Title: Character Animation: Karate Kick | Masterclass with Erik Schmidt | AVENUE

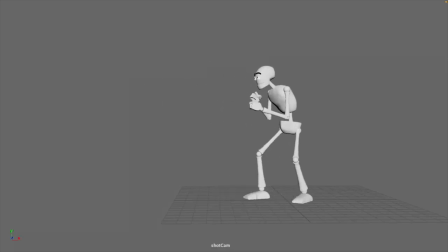For this assignment, we're going to do a karate kick. It's an assignment where you can play a lot with contrast. It can be squash and stretch, where you crunch the character together and then you spread out all the limbs in the kick.
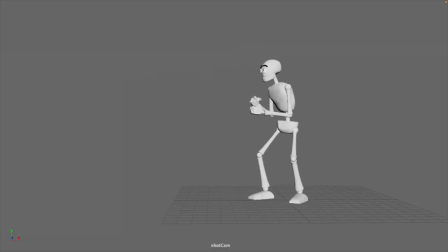And it can also be with reversals, where you bend the character one way and then you bend it the other way. So the contrast between those two things is really what makes it dynamic.
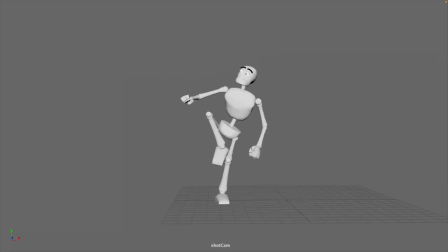And the more you dial it up, the more powerful it will be, and the more you pull it back, the less powerful it will be.
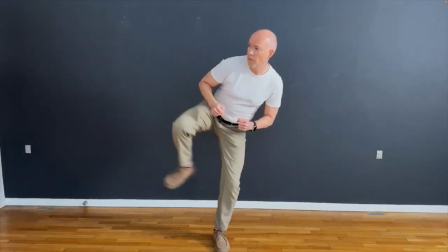I've shot some live action reference of myself,
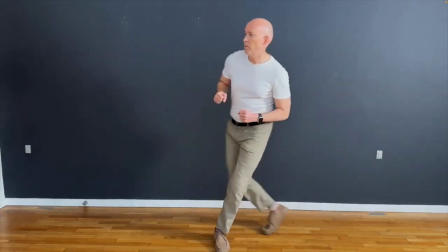and as you can probably see, I'm not a martial arts expert, but nevertheless,
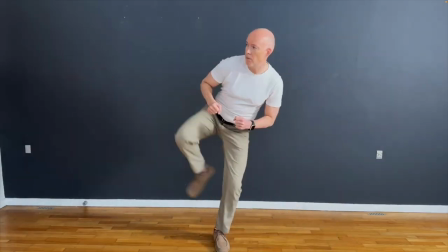when you shoot live action reference,
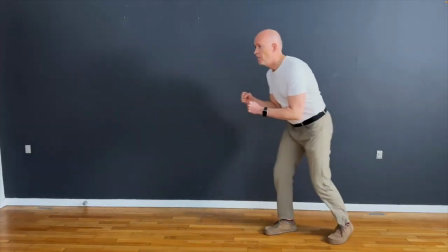there will be things from it you can pick out and other things that you want to edit out and not use in your animation.
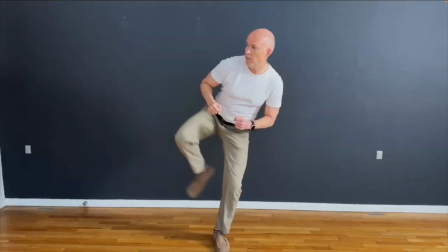I've taken some screenshots of my live action reference and I've sped it up quite a bit,
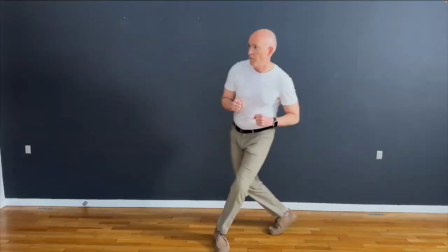and it's already looking better and more impactful.
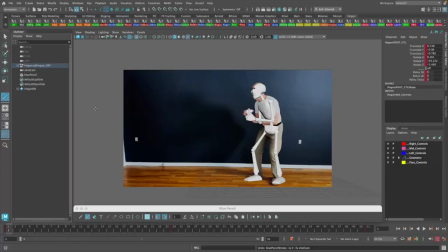I've created my first 3 poses here. I've put the Hogan here over my rig over the start pose,
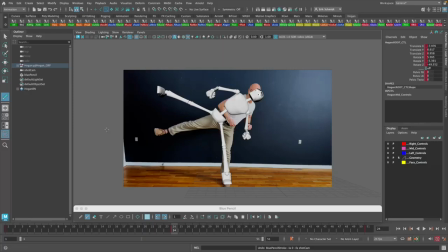and then I have, as you can see, elaborated a bit on the kick itself. I really try to extend the limbs of the rig as much as possible in order to make the kick as dynamic as possible.
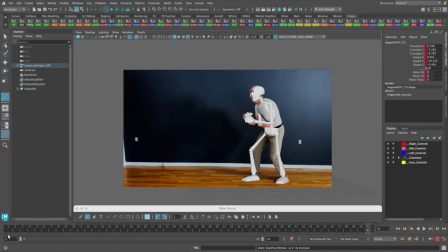And then I have my recovery pose here. The essence in these 3 poses is that we have a line of action that kind of does this here in the first pose.
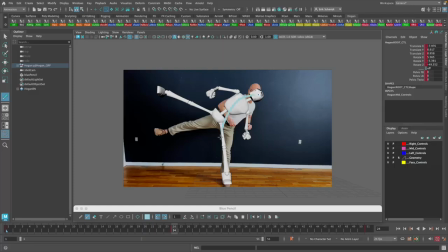In the second pose, we bend the character the other way, and at the same time we extend the leg out this way to make it really powerful. You can see there's a kind of a force that pulls the body in this direction,
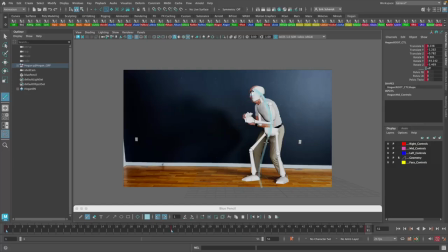and then we go back again and we recover into to this position. So you have the dynamic of bending the character one way and then bending the character the other way here.
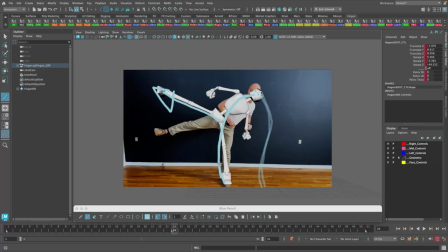So the more you play with this, the more dynamic it will be. Secondly, we can also have play with squash and stretch, and this is what we're going to do here for the next, when we do our breakdowns here.
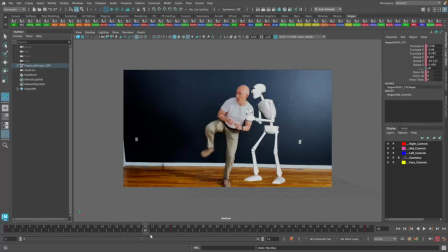So the first pose I'll be doing is this here on frame 20. As you can see, as we scrub through the reference video, I'm a bit high here, and then I squash down here at the same time as I bring my leg up.
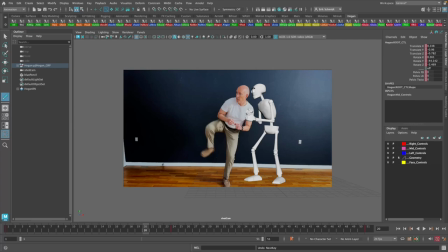The leg is bent, and it is again kind of squashed all the way up and waiting to be extended in this pose here. Likewise, on the way back, we will pull the leg in here on a low position, and we'll kind of create a jump as the character comes back again.
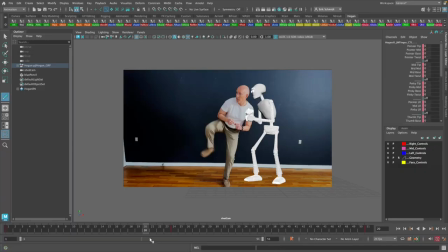To start this off, I will just select everything and I will set a key here. So now that I have that, I am ready to animate here.
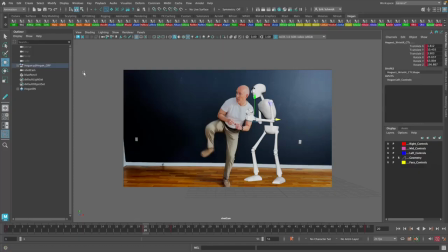I will move my whole character over here first, and as I have my foot here, I'm gonna take and middle mouse drag that
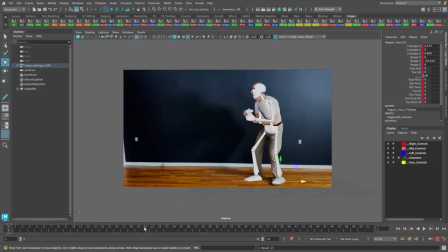over here so it is in the same position. I have some foot roll in.
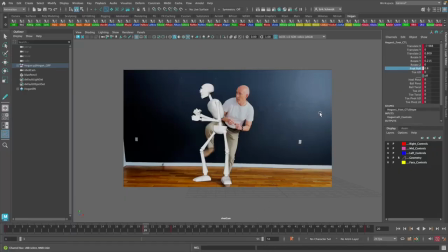I'm gonna dial that out to 0, and then I will start to build the rest of the character here. Here I have lifted my hips up and I've turned to the side.
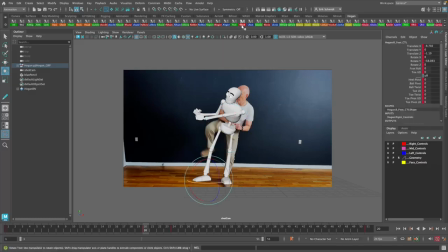I'm gonna lift my foot up. I'm gonna make this more in this direction. Actually, I think I'm gonna give it a lot more here in order to make this as dynamic as I can.
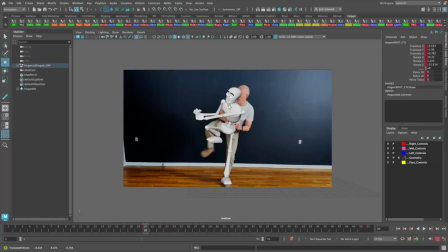Maybe I will take the hips down here. Oops. Take the hips down to create my squash. And I can maybe even bend Hogan here the other way.
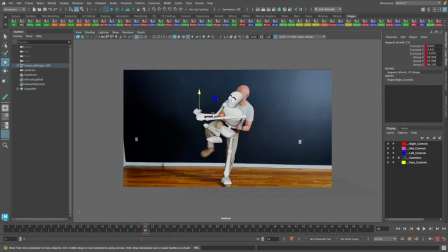I'm gonna move my hands here first, this one. Oops. It is in front of my body, so I need to move the elbow out here.
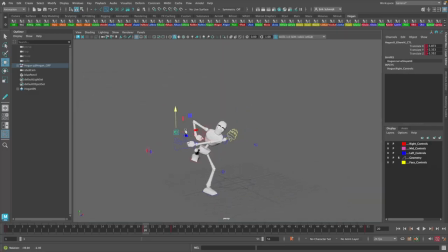Sometimes it's a bit difficult to see what's going on here, so I'm gonna try and do it from this angle here as well. So I'm gonna move the hand there, I'm gonna move the foot out here as well.
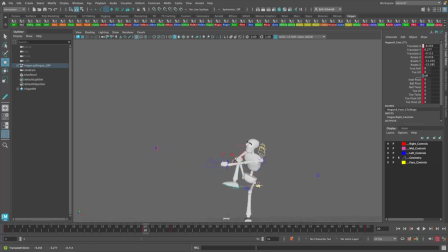Something like that.
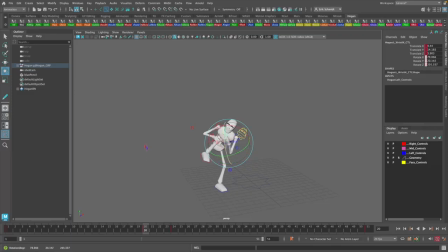And I can move my hand up here. These are just like little adjustments that I can easily work with. Yeah, maybe I will, oops.
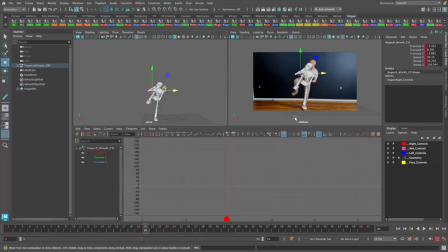Something along those lines. Let's see how it fits with this, and if I flip,
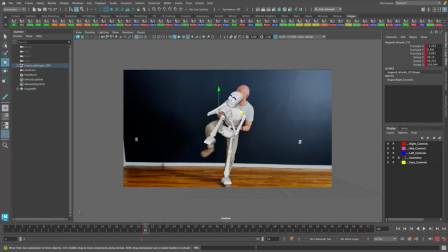so that looks pretty good. And you can see the way the whole body is scrunched up. I can start to tweak it here a little bit and maybe make it a bit more dynamic. Bring the hips up there. I will counter that with the torso.
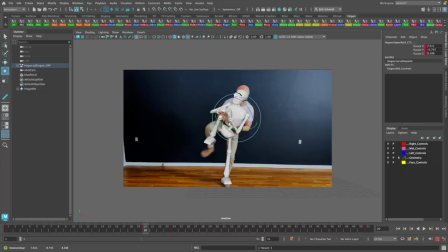So by crunching up the whole character here, I kind of creating a squash with the character that I can then contrast to the stretch here.
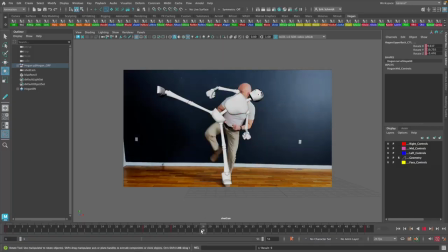Something like that. On the way back here, we're going to do something similar. So I'm going to just take my pose here and copy and paste it over here as a starting point.
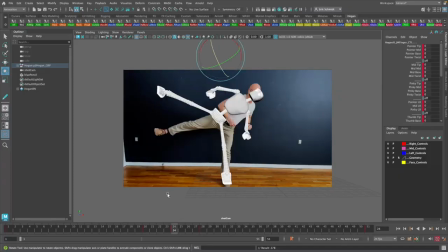And maybe I'll change the hand here a little bit.
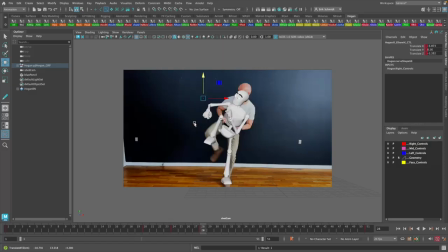Something along those lines. I think this hand is a bit higher up here.
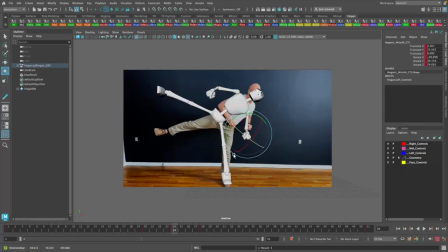So this is good enough for now here. I'm going to create more breakdowns. I need to get Hogan over, or the rig over to this point.
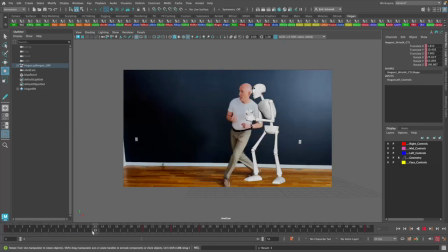So I think my reference video, I'm kind of just walking over there and it's very slow. I think I'm going to do that faster in order to make it more dynamic and more explosive.
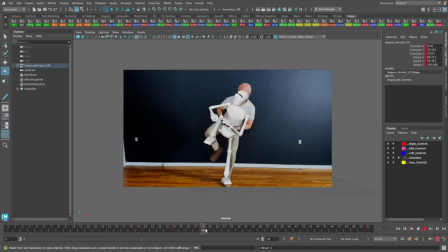And maybe I'll do it with a little bit of a jump and on the same thing on the way back here.
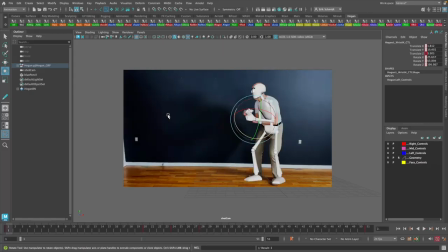So let's go ahead and do that.